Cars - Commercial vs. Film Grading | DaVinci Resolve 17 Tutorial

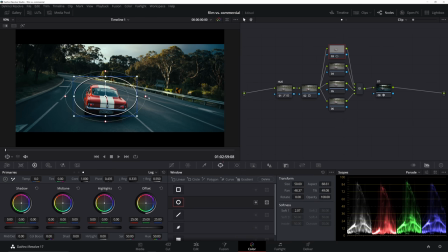12:38 And we're going to be sure we feather this and kind of mimic the shape of the car.
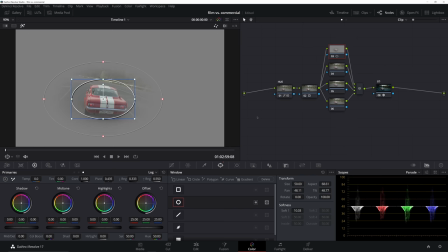12:42 I usually like this to be very gradual, very, very soft, and I'm okay with it extending past just the car.
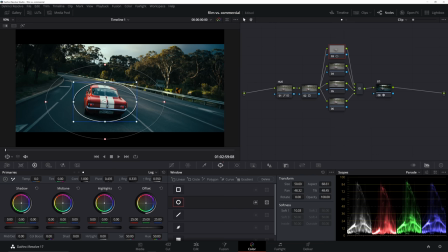12:48 I want the car to be the center point of this change. So I'm going to go ahead and invert this window, and we're going to make a slight vignette. I'm just going to pull everything outside of the car down a little bit. And actually, let's center this curve we're introducing a little bit lower, right around here.
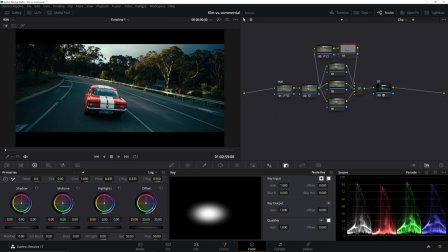13:06 So now we're just going to create an outside node. There we have it. And now we're operating inside of that window. And what I'm going to do here is add just a touch of gain kind of to the upper mids. And then we're going to counter that by pulling down in our lower mids. And now after disabling and re-enabling, it's a little bit strong.
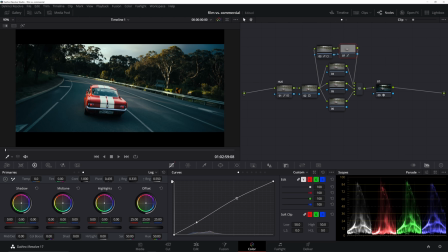13:23 What I'm actually going to do is link all the channels so we're affecting the color information as well. And then just reselecting that point is going to kind of connect all those curve points. So that's looking okay. I think it might be a little bit oversaturated in that red area, but we can fix that later if we needed to.
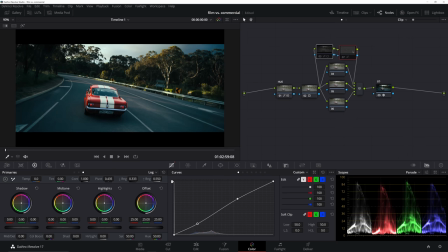13:40 Overall though, I'm liking where it's at. So now before and after both of these windows, it just brings a little bit more attention to the car. And then we'll also add a little bit of a gradient window from the bottom here. Gonna be coming up from this right corner. And we'll just do the Y and we'll just bring this down slightly.
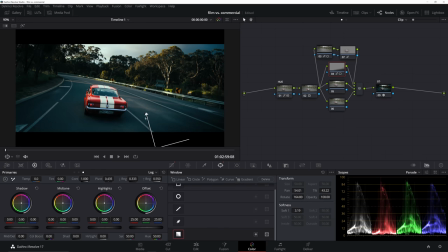14:01 And it's okay to make these ridiculously strong in a commercial. You don't really have a whole lot of time to analyze if something looks 100% realistic.
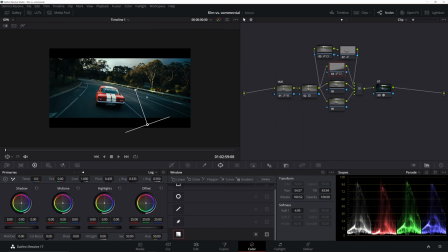14:09 It's more about how can you shape the light to make the eyes go where you need them to go for that, you know, 3 frames of that shot's going to be present on screen. So this is okay. So that's not looking too bad. It's definitely punchy. We'll probably do a little bit more selective saturation here in node 5, where I don't think we're actually going to need node 6.
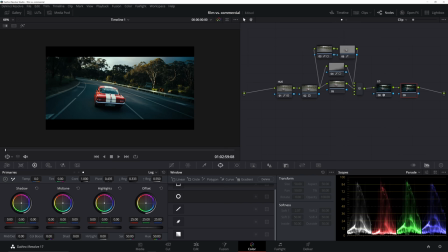14:24 And we're just going to add an extra node after our look designer node. And we're just going to add some sharpening because that's kind of important in a commercial like this. You want to show off those curves, those contours, and make sure all the edges are nice and sharp. All right, so now here that selective saturation I was talking about, I'm going to go into our curves in our hue versus sat.
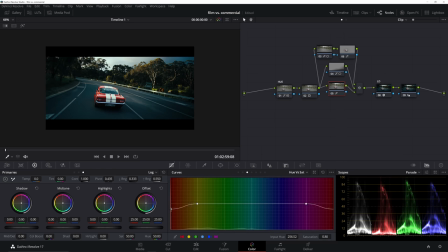14:43 And we're just going to pull down this red a touch, where it's still popping off the screen, but it's not clipping. We'll pull up our vector scope here as well, and right around here. I know I did some work in the color warper earlier, but now we're going to be doing it in hue versus. So it's kind of like complementing and stacking those two changes.
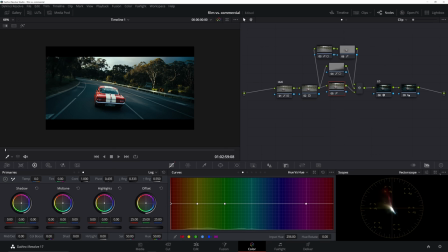15:04 So here I'm just going to kind of keep an eye on our vector scope, and I'm going to make this a little bit larger for you to see.
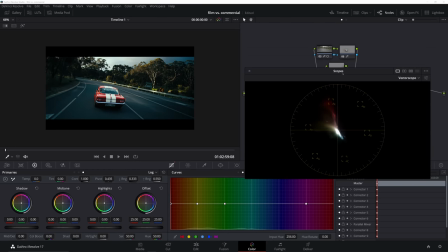15:10 Because what I want to do is start to unify the colors of the car here.
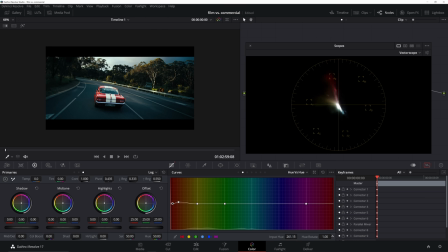15:18 So I'm just making fine adjustments here and really trying to squeeze this color to be a little bit more similar. And I think right there is going to do.
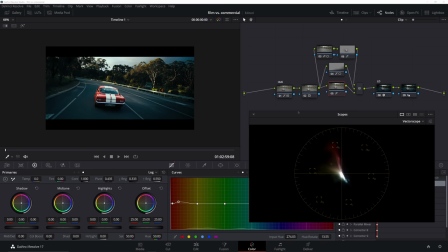15:26 So if we disable that, mainly looking at the vector scope, we're just kind of unifying all those different reds to make them more restricted.
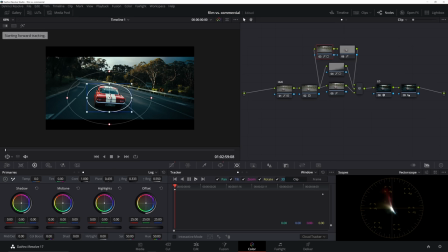15:33 So from here, we probably just need to track this window as it's a moving shot. It's not going to move too much. So now in playback, everything's looking good. We've got that very poppy image mostly coming off the screen. So let me go ahead and label these. This is going to be our highlights adjustments. It's going to be our vignette. This will be our outside,
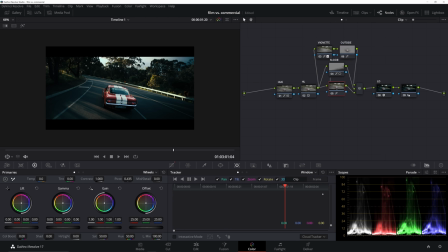15:55 our floor, which is obviously not a floor, it's a ground, but I call it a floor node. And then we'll have this one, which is just our hue node. So from here, at this point, if we needed to make exposure adjustments, those would need to come first. So if we needed to kind of give our shadows a little bit of a boost, we can do that with our lift, gamma, and gain here in the first node.
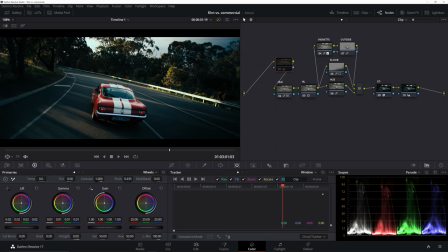16:14 So now we're just bringing things up a little bit, and then the entire image is being run through this pipeline. So everything is still going to hold up quite nicely.
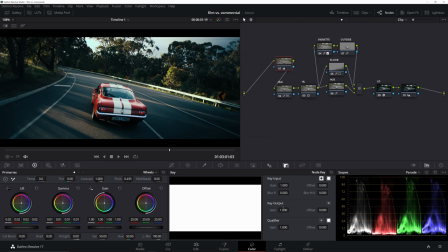16:22 So we'll kind of split the difference with this change here, go into our keyer, and then for the key output, 0.5, kind of splitting that difference.
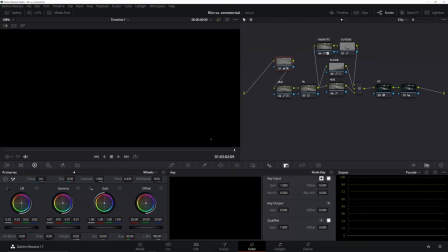16:30 And now we have this image, and we play through, it looks nice. Still looks very filmic, but it's also geared towards being a commercial.
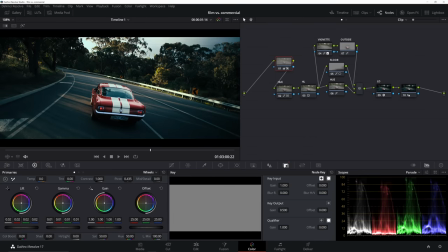16:37 We've got those stretched out highlights. Most of the image is sitting pretty low. And to me, it looks nice. It really calls a lot of attention to the car. And so now we'll go ahead and save this version, and this will be our commercial grade.